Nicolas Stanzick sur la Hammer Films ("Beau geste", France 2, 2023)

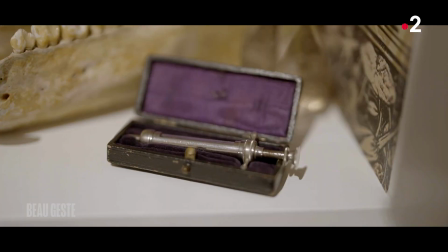(0:00)
Maintenant, chers amis mortels, nous vous emmenons au royaume des âmes damnées.
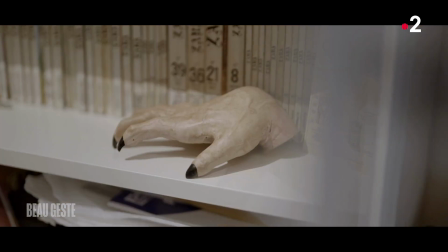(0:04)
Pour évoquer un studio de cinéma culte orfèvre de l'épouvante et qui a changé à jamais notre vision du genre.
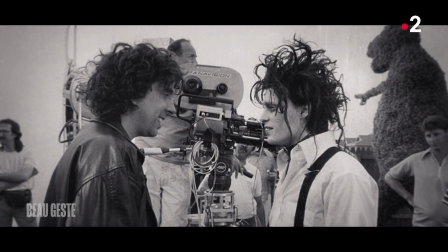(0:11)
Qui a infusé, entre autres, le cerveau labyrinthique de Tim Burton et la férocité de Martin Scorsese.
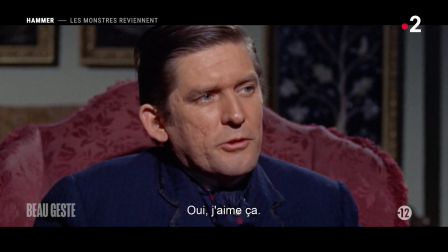(0:20) Do you like music, Mr. Spalding? Well, I like a good tune, yes. Well, we shall have to see what we can do.
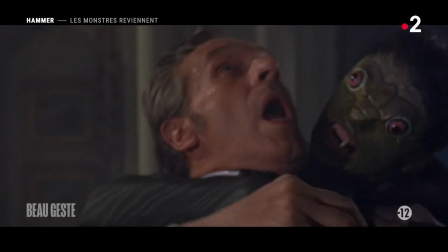(0:30)
Lui, c'est le cinéma de la Hammer,
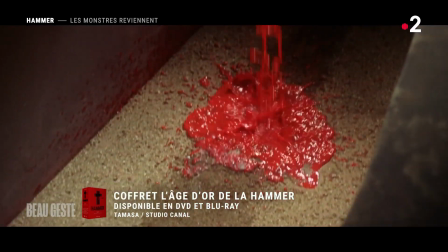(0:33)
un studio britannique qui a façonné à grands coups d'hémoglobine une révolution fantastique, sexuelle et pop dans les années 60.
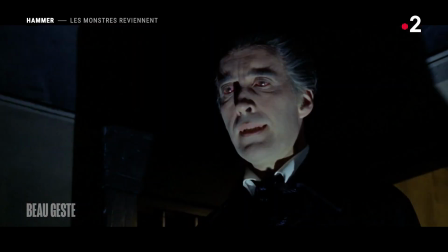(0:41) Zombie.
Beau geste ausculte cette déflagration so british avec Nicolas Stanzik, l'auteur de références sur le genre. Quelque part, un film comme Le Cauchemar de Dracula, c'est quelques années avant I Can Get No Satisfaction,
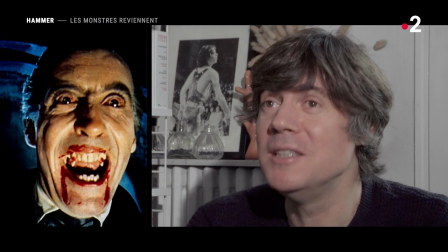(0:53)
une sorte d'appel à l'orgasme que le public des Baby Boomers comprend comme tel. Et la vidéaste et réalisatrice Judith Beauvallet. C'est du sang, mais alors du sang rouge fluo, quoi.
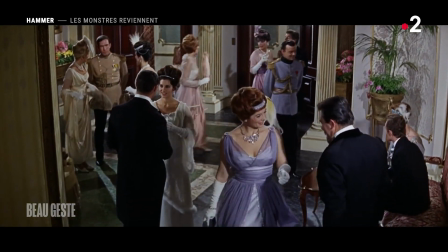(1:05)
Des robes de toutes les couleurs et qu'on y va sur les châteaux qui brûlent et la brume dans les cimetières. Alors moi, j'adore ça. Vraiment, vraiment, on met deux, trois tons, un peu de brume et une ou deux chauves-souris, je suis complètement vendue.
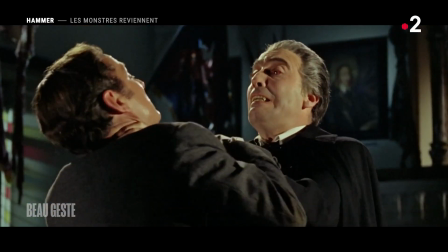(1:15)
Et je pense que ça a complètement figé cette esthétique pour le reste de l'histoire du cinéma, en fait.
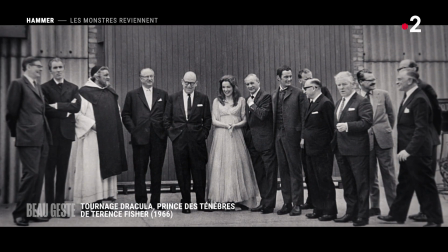(1:21) Absolutely true.
Fondé à Londres dans les années 30, le studio de la Hammer atteint son acmé dans les années 60 avec un pari.
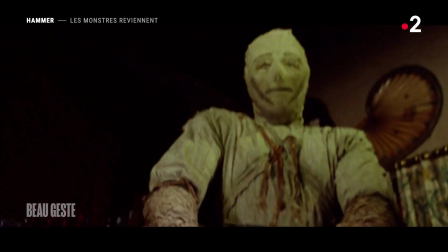(1:29)
Envoyer les monstres de la littérature gothique anglaise, Dracula, Frankenstein et autres morts vivants,
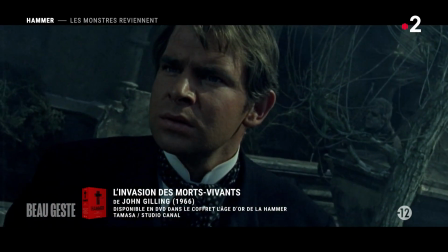(1:35)
pervertir les bonnes mœurs d'une société victorienne très puritaine, celle des gentlemen au foulard en soie et à l'accent oxfordien impeccable.
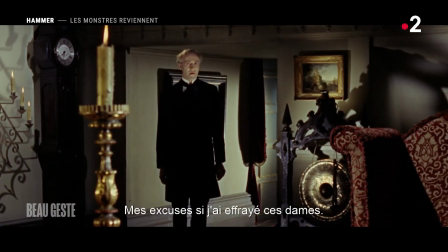(1:43) I'm sorry if I startled the ladies, sir. It was unintentional.
Le style Hammer, c'est d'abord l'irruption de la couleur à un moment où le fantastique est d'abord une affaire de noir et blanc.
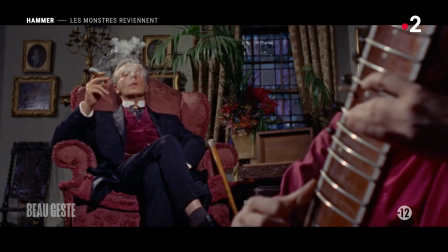(1:57)
Et ça choque terriblement parce que, premièrement, on était toujours dans l'héritage de l'expressionnisme allemand des années 20,
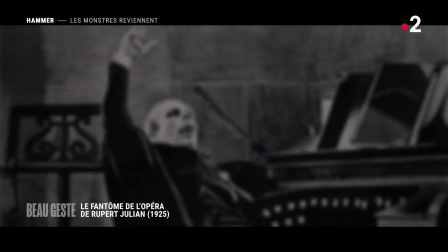(2:04)
héritage qui s'était poursuivi avec les monsters Universal dans les années 30, puis le cinéma de Jack Turner. Et donc on casse cette habitude-là et en même temps, par le biais de la couleur, on assume enfin une dimension
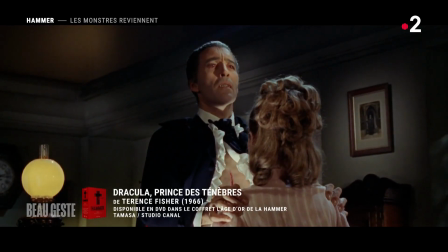(2:18)
érotique et sanglante dans les mythes classiques que sont Frankenstein, Dracula, le loup-garou, le fantôme de l'opéra.
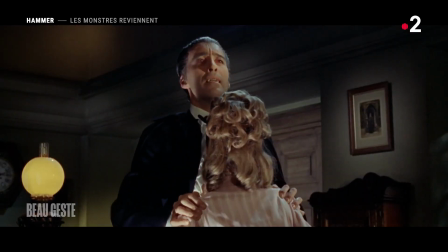(2:25) Donne ! Donne !
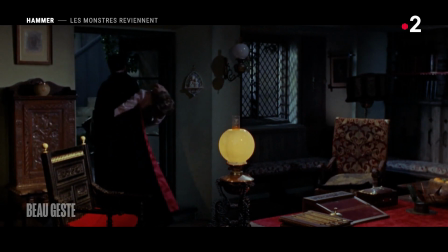(2:31)
On a parlé d'obscénité de la couleur, certains articles allaient jusqu'à parler de pornographie en parlant des films de la Hammer.
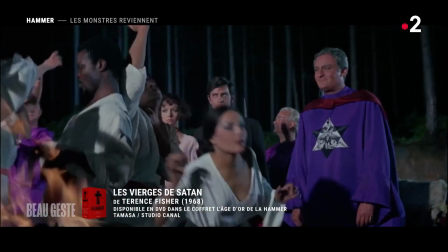(2:39)
Cette subversion pop est orchestrée par un triumvirat d'excellence.
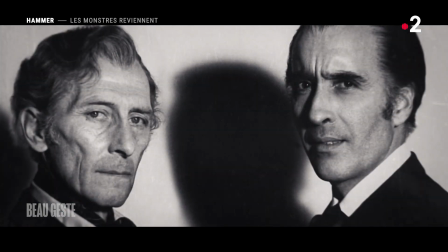(2:43)
Le réalisateur Terence Fisher et deux acteurs majeurs, à gauche l'élégant Peter Cushing et à droite l'immense Christopher Lee.
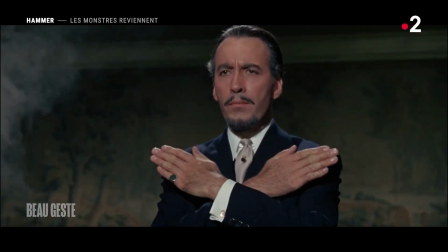(2:53)
Rendu culte par ses 8 interprétations du Prince des Ténèbres, il personnifiera ensuite la passion hammerienne de nombreux cinéastes,
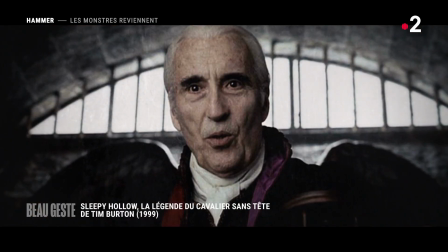(3:01)
George Lucas, Tim Burton et Peter Jackson entre autres. Grâce à Christopher Lee et à la Hammer, Dracula devient quelqu'un de séduisant, quelqu'un de grand,
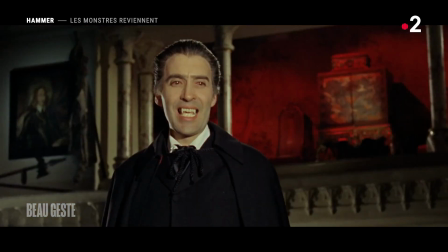(3:11)
quelqu'un de très charismatique, donc avec des canines, qui évoque tout de suite quelque chose de plus animal et de plus sexy, entre guillemets, que les incisives longues. Donc déjà, l'imaginaire du vampire, tel qu'on le connaît aujourd'hui, a complètement été redéfini par la Hammer.
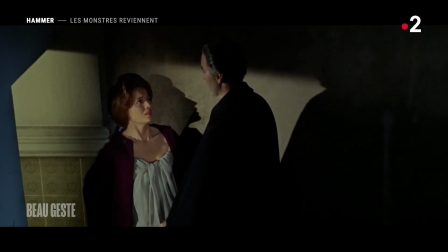(3:24)
Et je pense que c'est le cas de beaucoup de figures monstrueuses et du film d'horreur en général. D'ailleurs, ce qui est assez intéressant, c'est que, en fait, on n'allait pas voir les films de la Hammer pour le réalisateur qui les faisait, parce que les réalisateurs étaient un petit peu interchangeables d'un film à un autre.
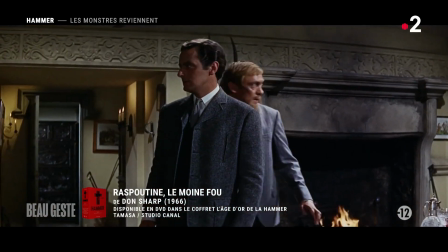(3:35)
En fait, on allait voir la marque Hammer.
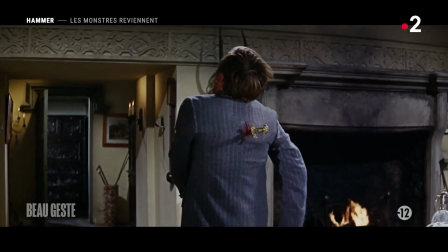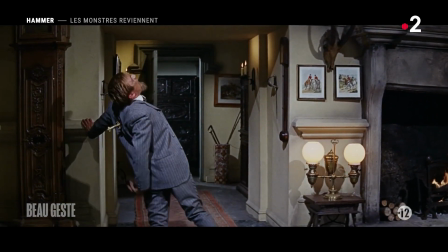(3:43)
Ça restait quand même une toute petite économie à la base. C'était vraiment des tout petits studios.
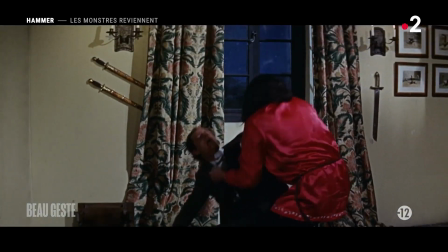(3:48)
C'était tout le temps la même équipe. Parfois, on tournait deux films quasiment à la chaîne dans les mêmes décors. Les exemples les plus célèbres, c'est L'invasion des morts vivants et La femme reptile, qui se passent tous les deux dans un village des Cornouailles.
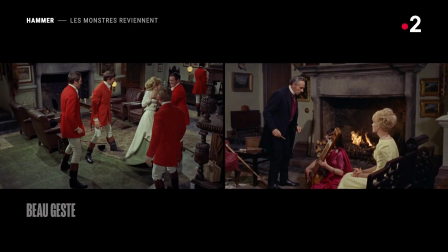(4:00)
Ben, on retrouve exactement les mêmes décors, mais c'est filmé avec des angles un peu différents.